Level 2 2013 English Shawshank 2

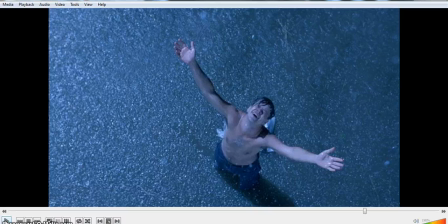8:12 Physically is free, and, you know, emotionally and mentally and spiritually he is free as well. So the position of the camera being in the crane shot really sort of adds and draws attention, I think, to his external and internal freedom.
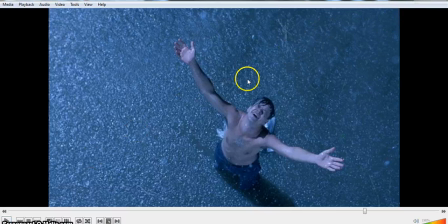8:29 Okay, now just pausing that there, I think that's enough there. I think there we go.
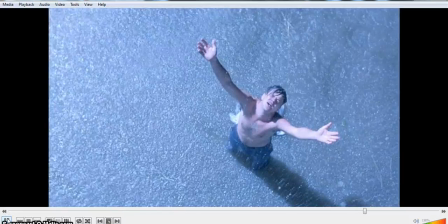8:36 Okay, and so there we go.
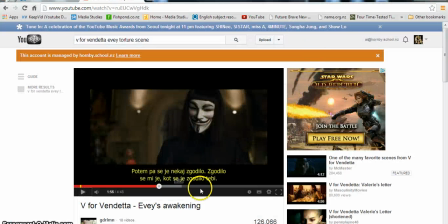8:40 There we go, and just going back to, here we go, this is a scene from V for Vendetta, which I'll just run for you guys, and just look at the comparisons between the two. Okay, I'm sorry about the subtitles here, but I can't find another one.
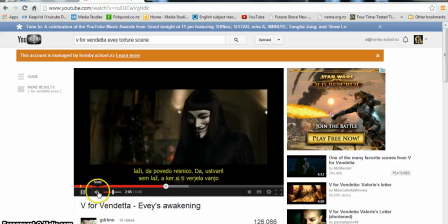9:00 So that's a great line.
Yes, I created a lie, but because you...
Okay.
It happened to me, just as it happened to you. Shut up! I don't want to hear your lies!
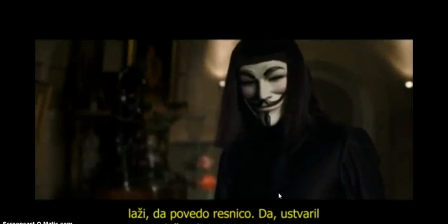9:12 Your own father said that artists use lies to tell the truth. Yes, I created a lie.
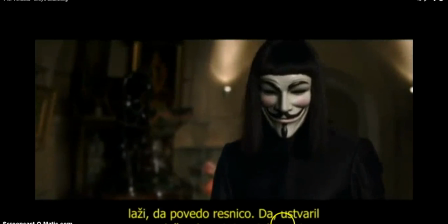9:18 There we go. Very good. So I'm just going to speed this up a little bit.
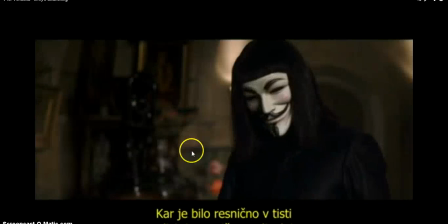9:21 So what, just to give you a bit of background, so this guy, spoiler alert, but here we go. So this guy V has trapped and tricked Evie,
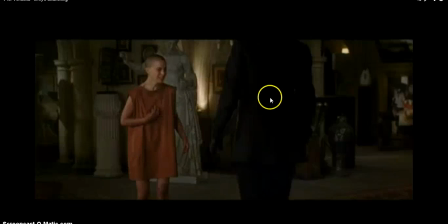9:34 this chick here, into thinking that she was held a prisoner, but he was actually doing it and to set her free from fear, etc.
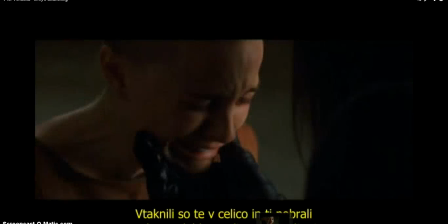9:42 But if I just speed that up along a wee bit, look at the comparisons.
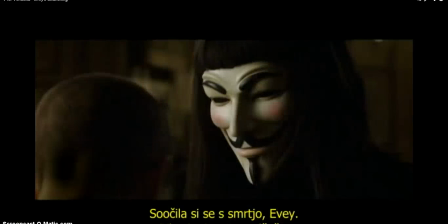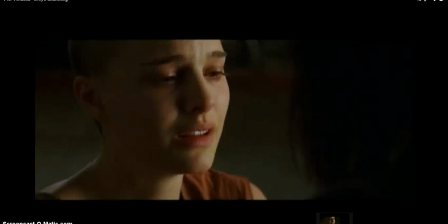9:53 When they go out, let's roll it from here. Here we go.
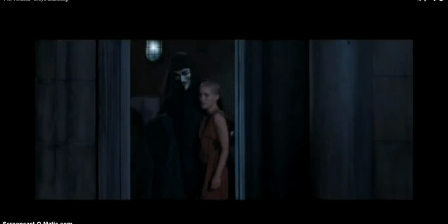10:03 There you go. Notice the rain again. Listen how similar the music is. The orchestra with the violins, the strings, and all the rest of it. The close-up shot
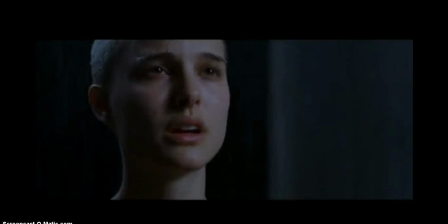10:17 to get her emotion. There you go.
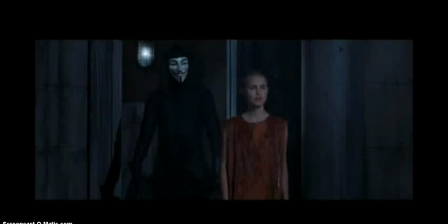10:24 Pretty special, clever, boom, and crane shot with special effects.
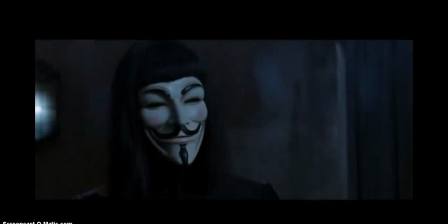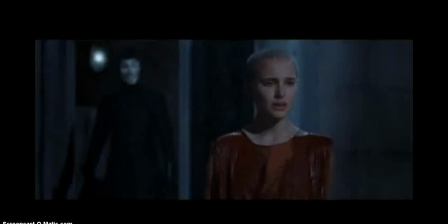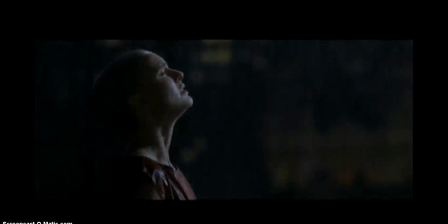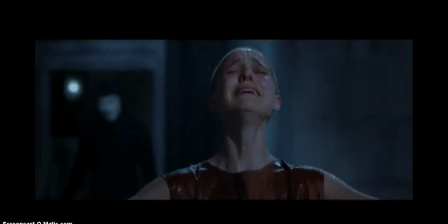10:47 Similar lighting effects, except that, and of course with the rain, just it helps her cleansing as well,
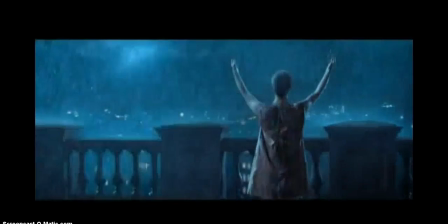10:57 and even the body gesture of the surrendering pose.
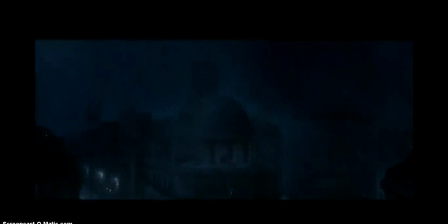11:02 Oh no, there's a thunder and lightning, of course. Oop, there we go.
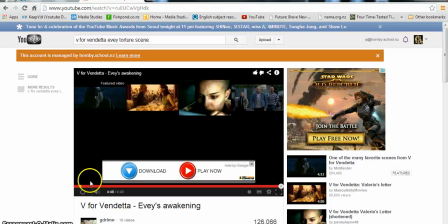11:06 That was the end of the scene. Okay, so getting back to that.
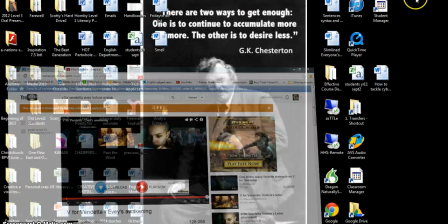11:14 So getting back to V for not V for Vendetta.
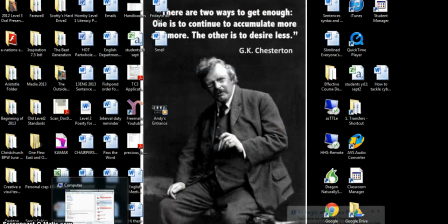11:18 Getting back to
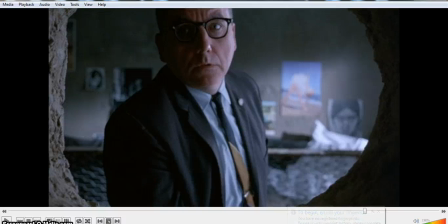11:24 Shawshank Redemption. It's you can use any of the
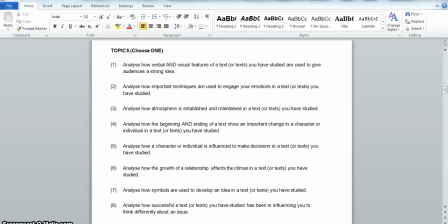11:33 okay, so just looking at another level 2 exam paper, a sample paper that they put out last year. Just have a look at some of the questions that they've got here.
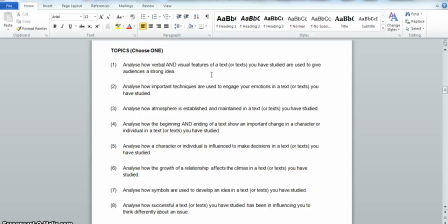11:46 So this one here, analyze how verbal and visual features of a text or text you have studied are used to give it audiences a strong idea. That would be brilliant as well for Andy coming in to present the strong idea of the fear of life in prison, the idea of
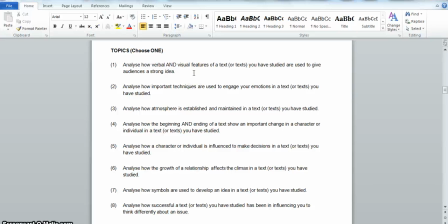12:09 coming into a scary new environment, i.e. prison.